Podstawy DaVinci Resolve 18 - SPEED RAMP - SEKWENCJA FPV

Witajcie kochani, Rafał z tej strony. Na wstępie chciałem podziękować Wam za wszystkie miłe komentarze, jeżeli chodzi o piątkowe tutoriale z DaVinci Resolve. Dzisiaj chciałbym pójść krok dalej, a mianowicie pokazać Wam krok po kroku proces powstawania krótkiego montażu. I to będzie workflow oparty na dwóch rozwiązaniach. Po pierwsze na RealSteady, czyli GoPro Player Series Steady, a następnie DaVinci Resolve. Dodamy sobie tam szlify. Nagrywaliśmy ten materiał jeszcze jak było ciepło z Anią w kamieniołomie.
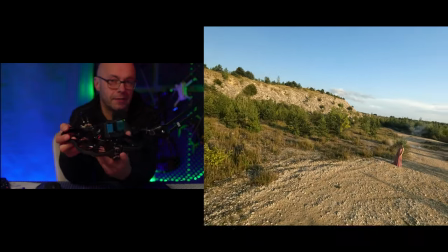[0:44]
Mieliśmy bardzo fajną sesję, na którą się umówiliśmy, bo mieliśmy i sukienkę jej,
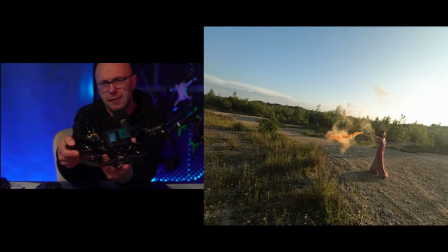[0:50]
i dymy, które zakupiłem, i ogólnie sesja wyglądała naprawdę super.
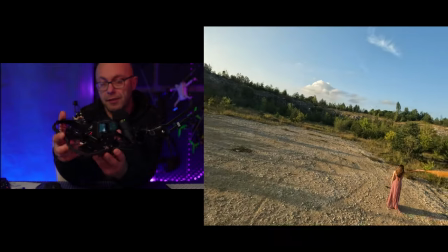[0:55]
Trochę materiału mi zostało, nie ruszyłem go do dzisiaj praktycznie, więc możemy się tym zająć.
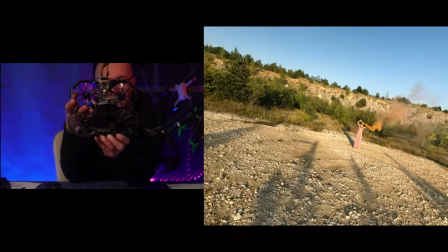[1:01]
Jest to nagrywane Protekiem, to jest Protek 35, na nim latała kamera pasażer,
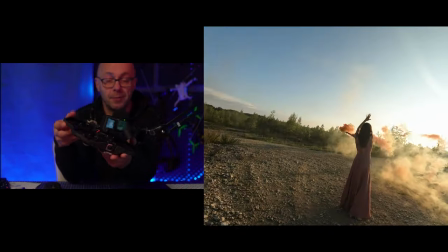[1:07]
czyli Hero 10, nagrywałem 4K w 50 klatkach, bez stabilizacji, aspect ratio, czyli współczynnik proporcji 4/3,
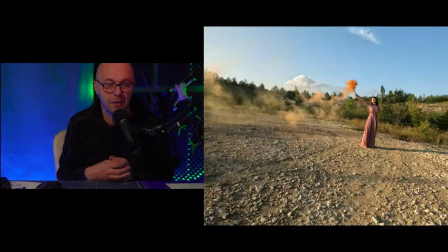[1:15]
trzeba ten obraz przede wszystkim wystabilizować i dalej pójdziemy krok po kroku.
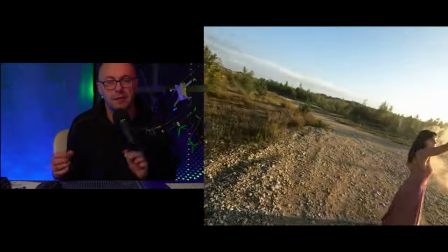[1:20]
Myślę, że to będzie fajna sprawa, wybierzemy najlepszą sekwencję i na niej się dzisiaj skupimy.
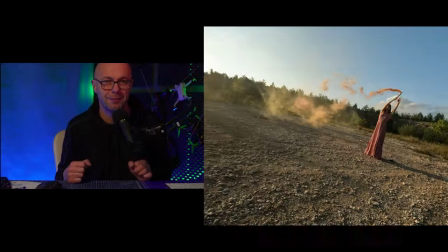[1:25]
Zaczynajmy zatem.
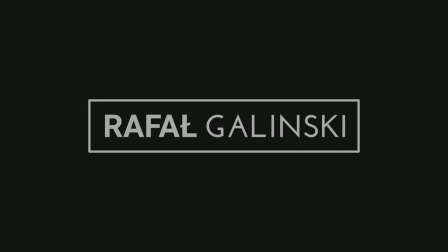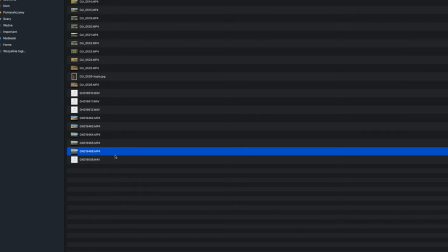[1:32]
Słuchajcie, patrząc na materiał, który mam z tej sesji, ja wybrałem klip 466 z GoPro, otworzymy go w aplikacji GoPro Player.
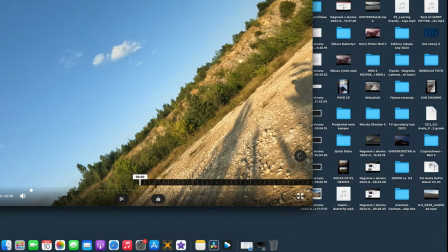[1:40]
I wybierzemy przede wszystkim najlepsze momenty. Chciałbym go wystabilizować też we współczynniku proporcji 4/3,
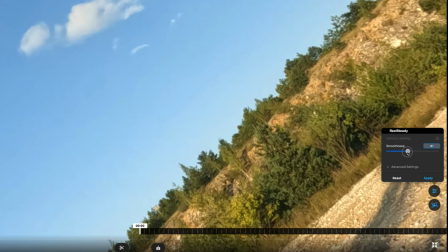[1:48]
dlatego że ten materiał jest nagrany przez silnym wietrze i musimy wybrać taką sekwencję, która nam tutaj na to pomoże. Więc tak, smoothness ja sobie obniżę do 40, bo dość ładnie tam jest latane, ale aspect ratio wybierzemy
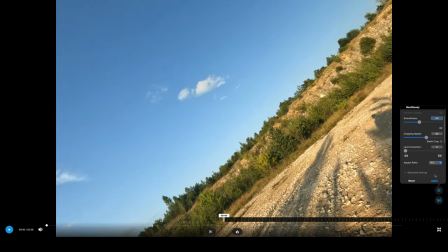[2:04]
może 4/3, taki jak jest natywny, taki jak mieliśmy do tej pory.
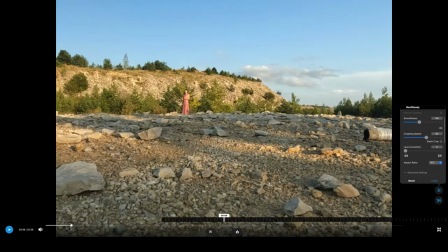[2:10]
Apply. Teraz znajdziemy sobie fragmenty, które nam będą potrzebne.
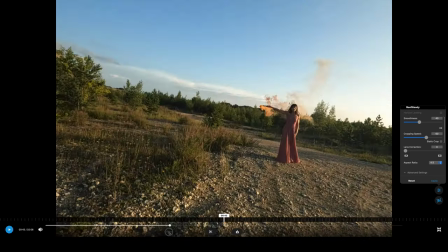[2:15]
Na razie jeszcze nie wystartowałem, Ania odpaliła racę. I tu lecimy.
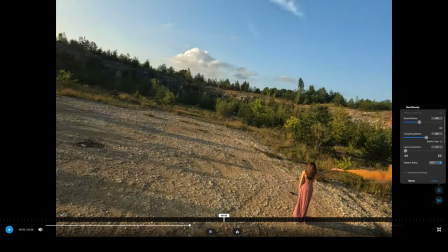[2:19]
Widzimy, że nie zawsze kadruje nam się idealnie, ale mniej więcej ogarniamy to, gdzie ona tutaj jest.
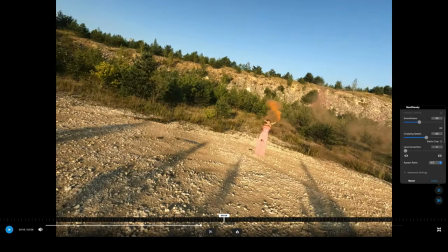[2:27]
Tak, to jest bardzo dobry fragment. Na pewno ten, bo tu nie widać już drona.
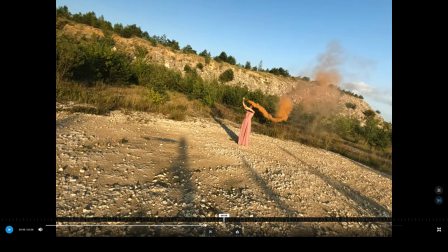[2:34]
Czyli zacząłbym stąd.
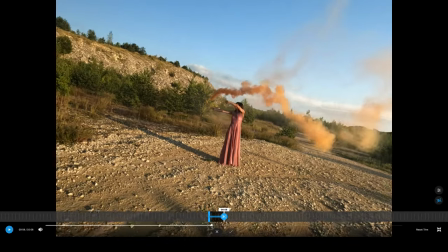[2:37]
Tak, i popatrzmy, dokąd dojedziemy sobie, tak żeby dron wleciał w tą chmurę dymu w końcówce.
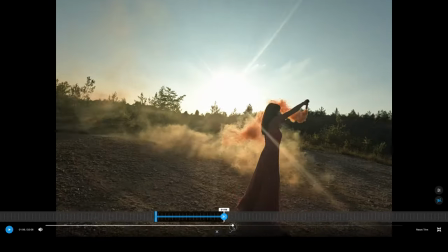[2:46]
Tutaj zrobimy speed ramp, bo nie wszystkie ujęcia są płynne,
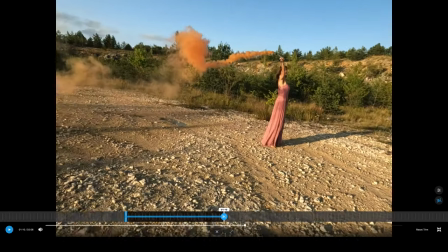[2:52]
ale chciałbym zakończyć na ujęciu, kiedy dron wpada właśnie w tą chmurę.
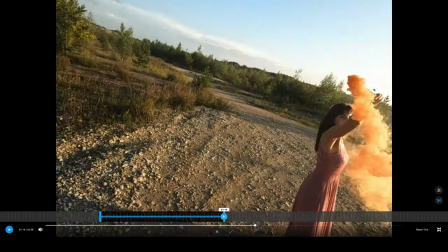[2:58]
I to jest to, tutaj sobie zakończymy. Dobra? Tak, na pewno polecimy mniej więcej dotąd.
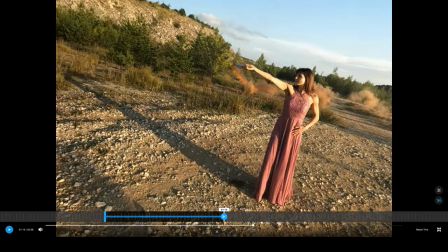[3:07]
Tu można zamknąć całą sekwencję, bo dalej już jest za blisko Ani.
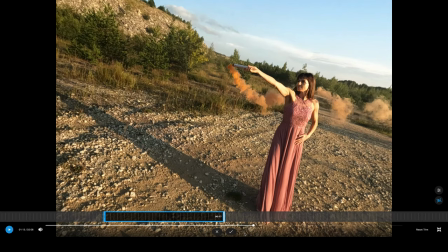[3:12]
Czyli mamy 17 sekund i teraz go wyeksportujemy i wystabilizujemy.
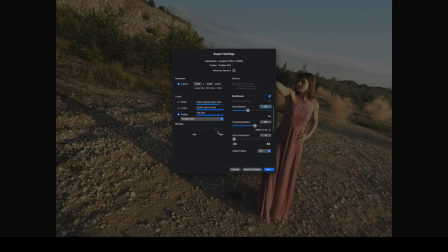[3:18]
Możemy popracować na ProRes 422. Dlaczego nie? Jest to króciutki fragment. Nie muszę do kodeku 264. Jeżeli chodzi o rozdzielczość, to widzę, że tutaj mamy 27K.
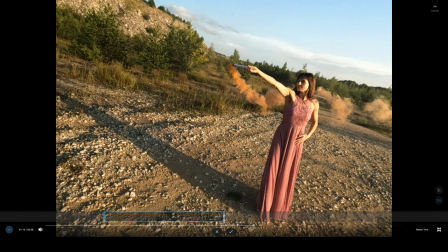[3:32]
Za chwilę wyeksportuje się klip. Przejdziemy dalej. Klip już jest po stabilizacji, wygląda to całkiem nieźle.
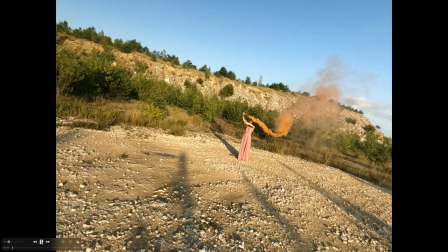[3:39]
Mamy jeszcze dźwięk, jeżeli chodzi o GoPro, więc teraz wyciszyłem i spróbujemy go sobie zagrać.
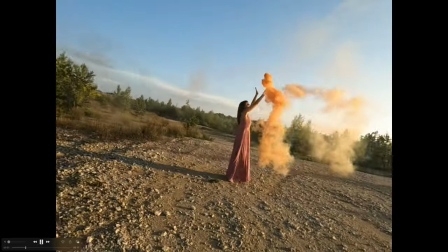[3:45]
Widać, że proporcje są 4/3, zmieniają nam się wysokości.
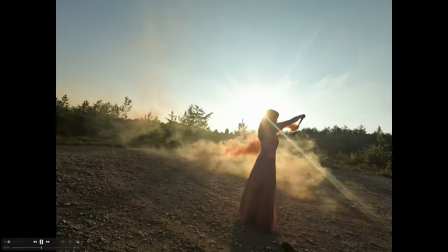[3:49]
I teraz pytanie, czy zastosować keyframe, czy zostawimy w tych proporcjach,
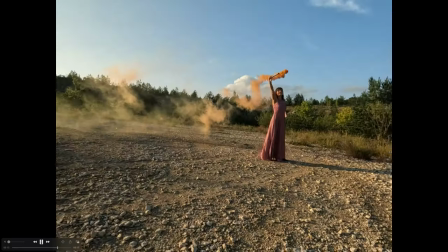[3:54]
bo on może być też całkiem spoko, jeżeli chodzi o na przykład o Instagram.
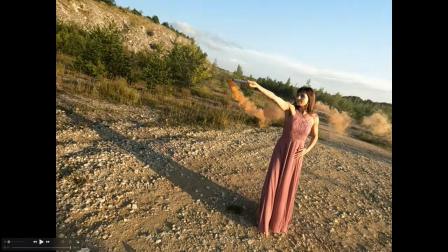[4:00]
Wygląda to w miarę w porządku, chyba bym tutaj zakończył na tej chmurze, ale tak czy inaczej jest ładnie
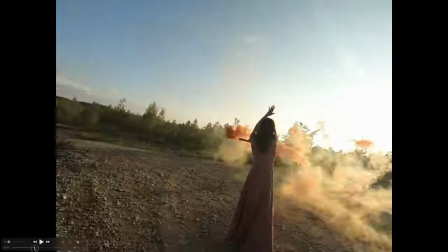[4:06]
wystabilizowany, mamy świetny materiał, jeżeli chodzi o materiał wyjściowy, na którym możemy popracować.